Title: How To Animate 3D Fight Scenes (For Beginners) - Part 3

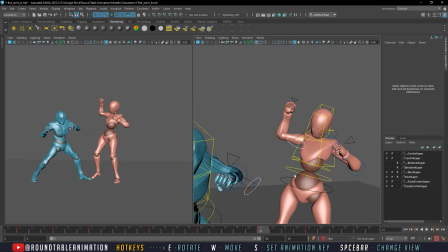29:44 Okay, so that's not necessarily the greatest of poses.
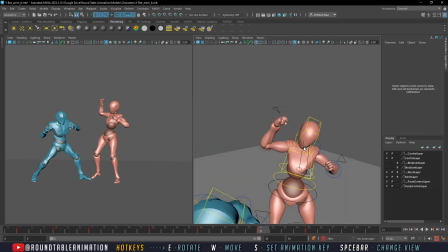29:48 Let's go ahead and just keep working on it just a little bit more, just to really, you want to be able to tell
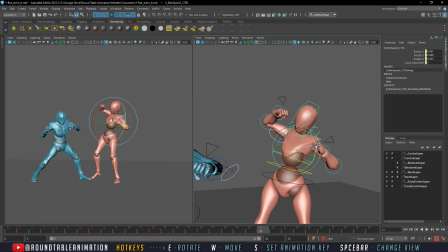29:56 exactly what type of movement this character is doing.
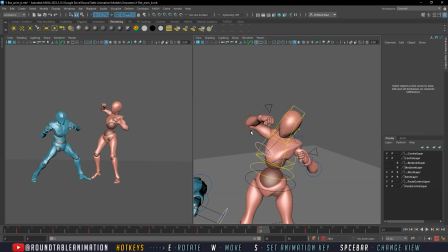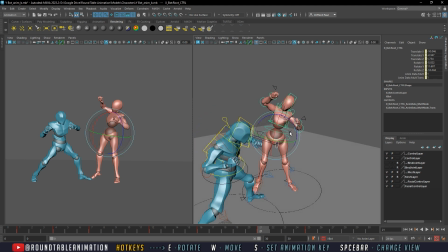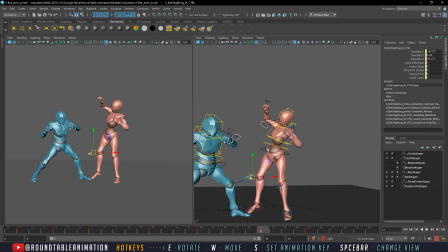think this nice curve here kind of works it a little bit.
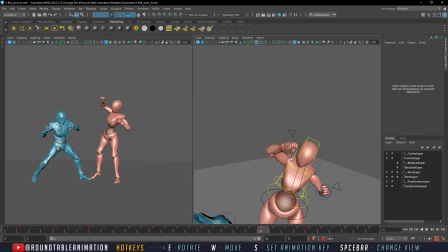And this arm here is prepping for that recoil. So I think here,
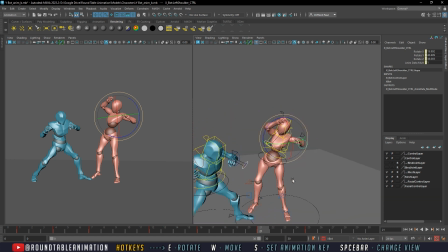31:01 kind of have an idea like, okay, this person is pulling all this weight here, lifting this up,
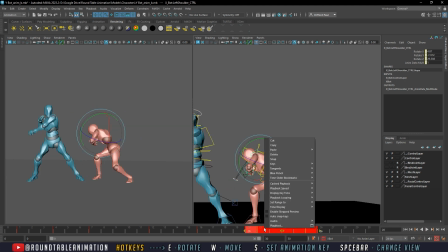31:08 probably going for a kick.
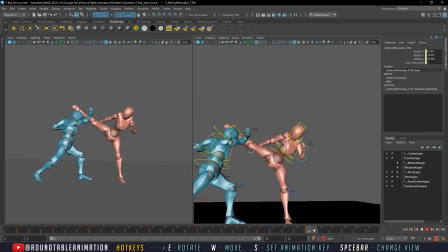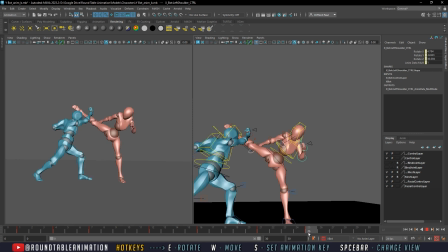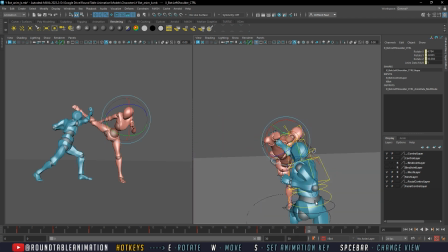31:33 So instead of it being really an uppercut, it now kind of turns into a block. And to really
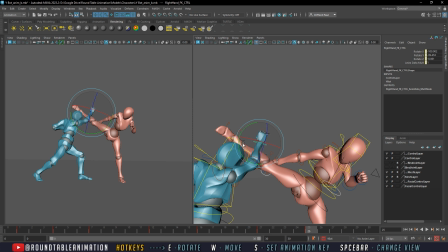31:52 make sure it's a block, we're just gonna change this hand to here.
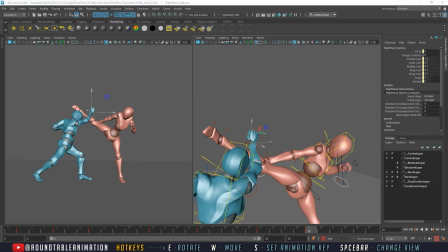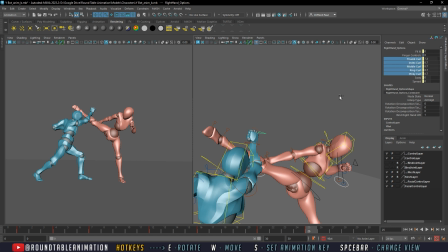32:05 And let's open up our fingers just a little bit.
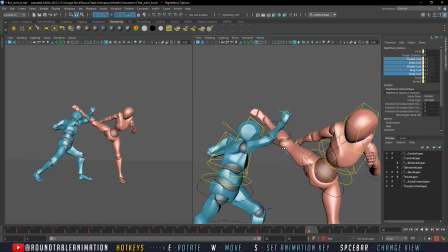32:18 Now we could try to bring it down a bit more, where he's really like blocking with
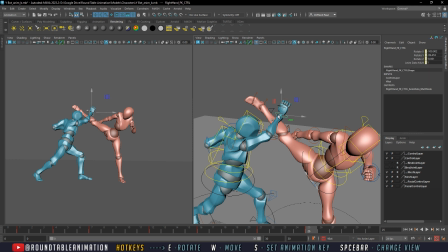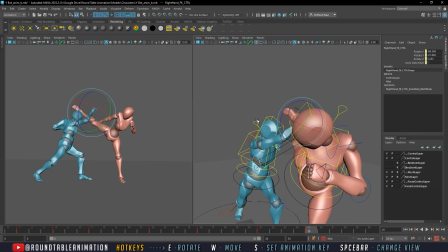32:30 the hand. But I think this is a little bit more
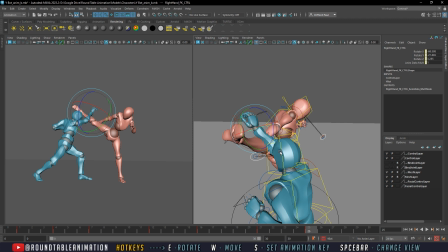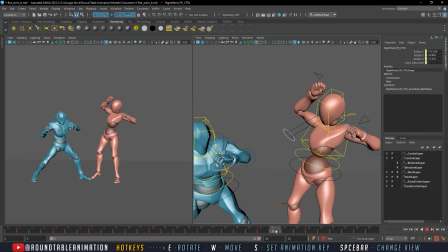32:41 this works a little bit more because the moves are going to be a little bit too fast for me trying to catch the leg here, but I think it works.
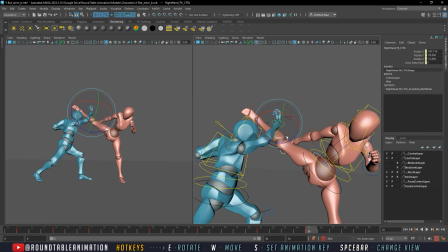32:54 Or we could have it, because we have, we could kind of play around here. So you have an option of turning it around
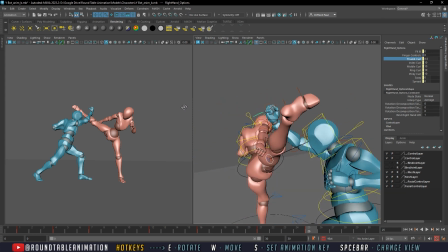33:04 and doing it this way, but I think it's just weird to do that whole
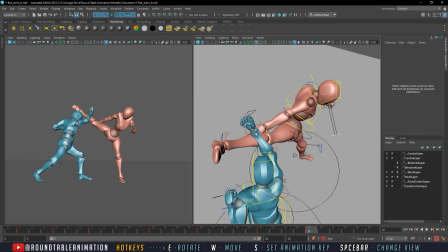33:08 block on the inside there of your arm when you would most likely, and even though the arm isn't moving,
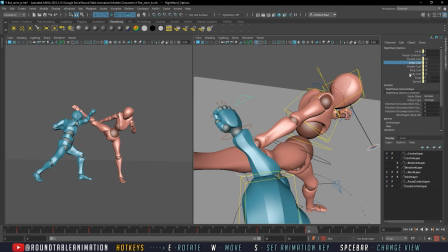33:17 the hand position kind of gives the intention of the attacker or the blocker of what he's trying to do.
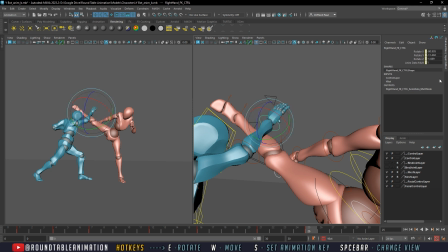33:26 Like something like this would make a little bit more sense.
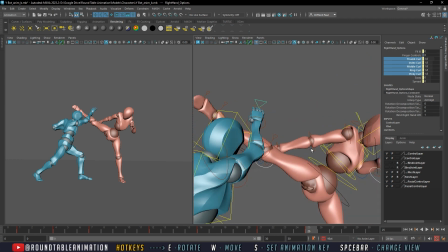33:39 Okay.
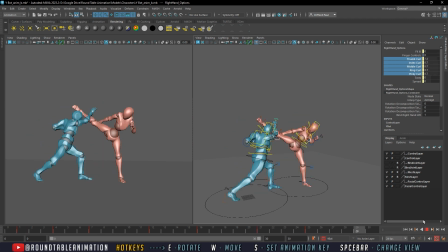All right. Thing looks good.
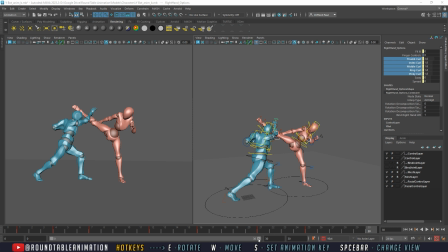33:56 Now from here going forward,
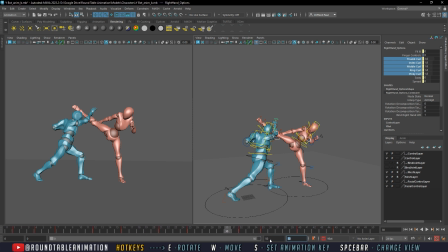right, he's gonna be coming in and doing this block here. Now this is gonna be quick, right? So here we have some time here until this.
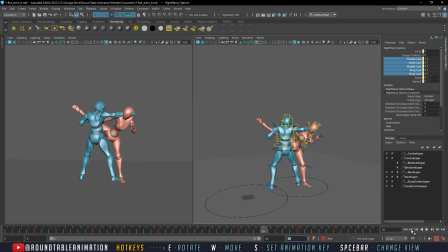34:16 So most likely gonna reset here, then do a block here. So we don't want to move too much from the current spot because we're not gonna have the time. It's only 10 frames from doing so.
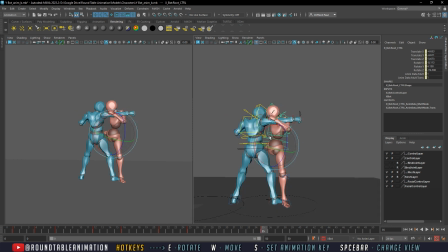34:33 So we're gonna keep it pretty simple. Keep him in the same spot here. So when the motion goes, it's a little bit easier to follow. Maybe we can even bring this back just a tad, just to kind of give us some visual space here.
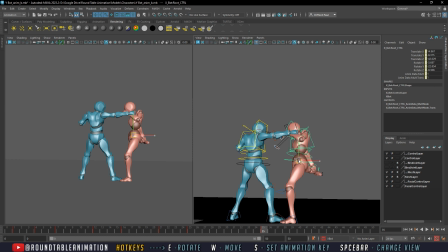34:54 But I would probably bring it here.
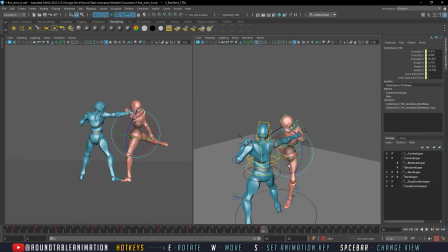35:01 And do another block.
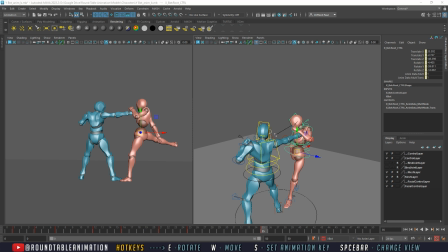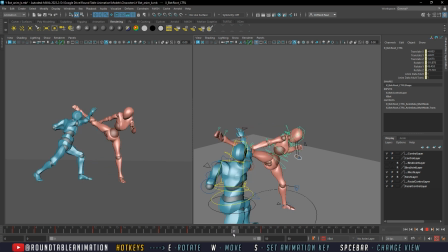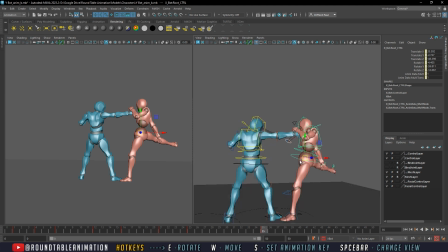35:23 Okay.